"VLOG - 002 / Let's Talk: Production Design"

you.
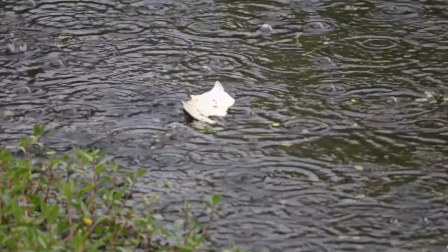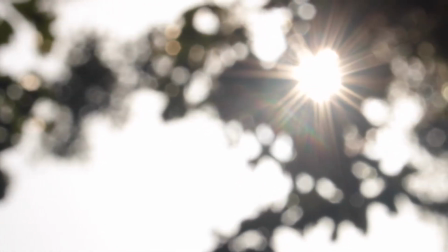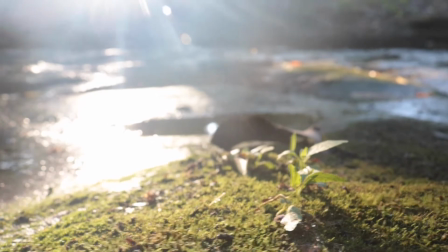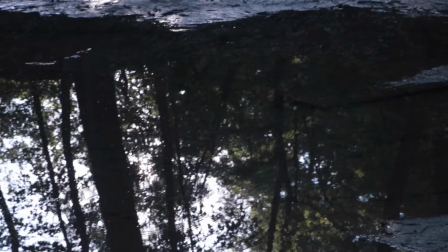Here with the second vlog. We're talking about production design. So what is production design? Production design is basically anything that's on set, including the actors' costumes, props that they will use, location, the color scheme that is on set. Like, is everything like red or white or black? See what I did there? Production design is often overlooked in short films, especially with low budgets. What is the importance of production design? Let me show you.
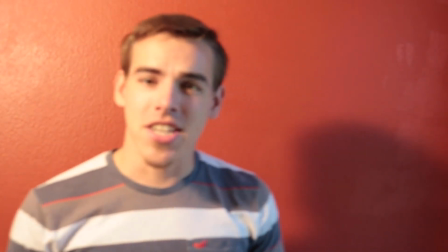1:41 Yes, even the location can make a huge difference.
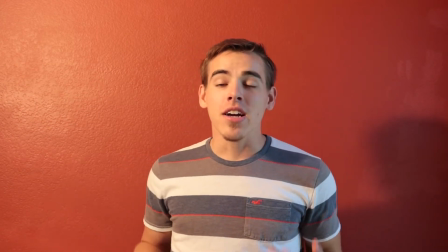1:45 Now, imagine me doing an entire video standing against this blank red wall.
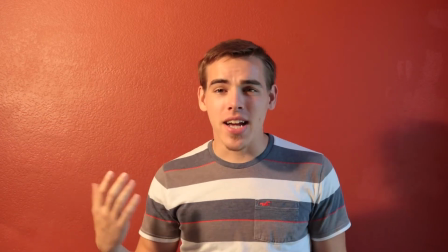1:52 What's appealing to this? I mean, besides me, what could be appealing about this?
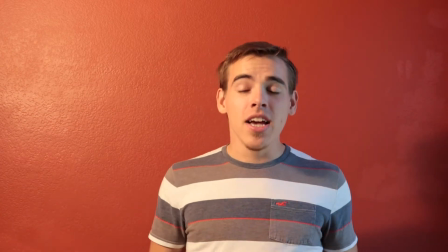1:57 Adding details to the background of the scene can make it much more cinematic.
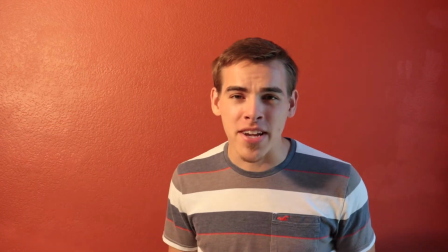2:01 And that's what we're going for as low budget filmmakers. We want to make our things look cinematic.
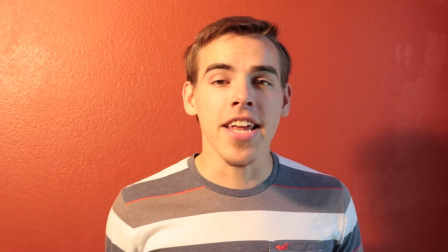2:07 Even with the correct lighting and the correct framing,
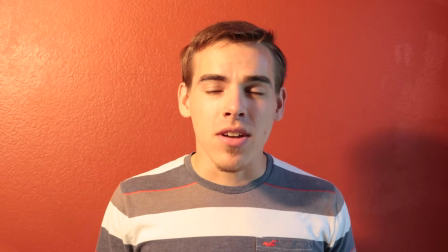2:11 or even if I had shallow depth of field, this wall wouldn't look cinematic.
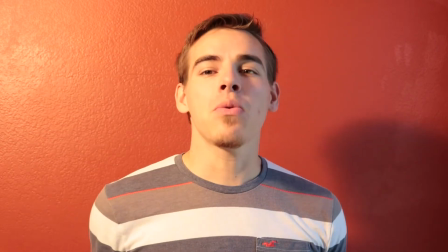2:16 It would just look like a red wall. Boring. Now, changing location isn't the only thing that you should do whenever you're trying to increase your production design. You should always seek out interesting locations and interesting objects that you can add into the scene. Now, watch this. And now everything is gone.
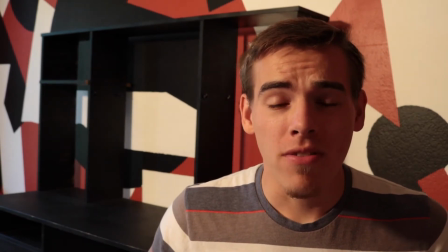2:36 Yes, even the props are very important during production design.
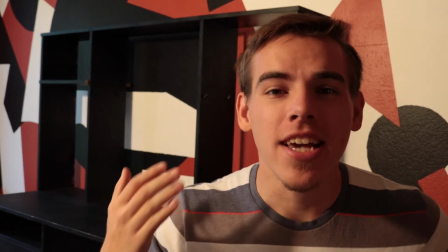2:41 Even the smallest props can make a huge difference. Just 1 second.
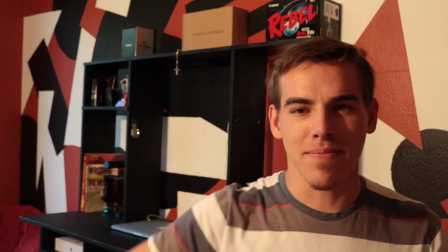2:48 Much better.
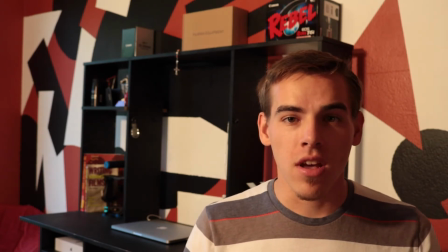2:49 So, as you can see, props make a huge difference, but you need to make sure that the props fit in with the location that you're at.
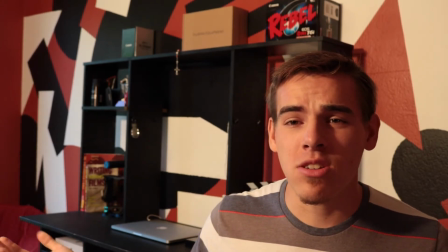2:57 For instance, all the props on my desk right now are in the same color scheme.
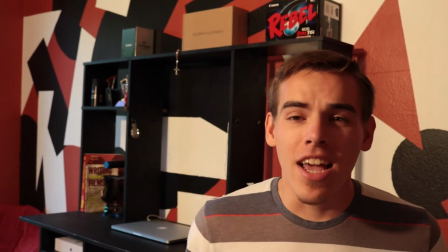3:02 They range from black, white, and red, even some blue. But most of all, everything fits in.
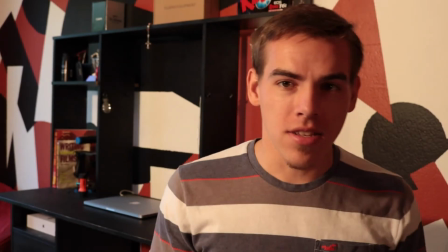3:08 Everything looks uniform. For instance, now I've added something orange to the mix.
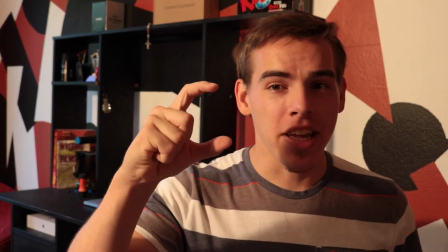3:13 Does it stand out? It's about this big, but it stands out because of the color scheme. Which brings me to my next point. The color scheme needs to reflect the character. It needs to reflect the story. Different colors set different moods in a story. For instance, red can mean love, but it could also mean hate. It could also mean vengeance. It could also mean anger. Whereas white can mean pure. And then there's black. Black could mean empty, like a black hole, or it could mean death. The interpretation is up to the audience. But what happens whenever you mix colors together? Is it just a bunch of colors mixed together, or does it create an emotion? When you take location, the props, and the color scheme and you put them all together, it creates a new element to your production that adds value. It creates a sense of emotion throughout the scene, and it can even tell you more about the character. Especially with the costume. What are they wearing? Are they wearing an athletic jersey?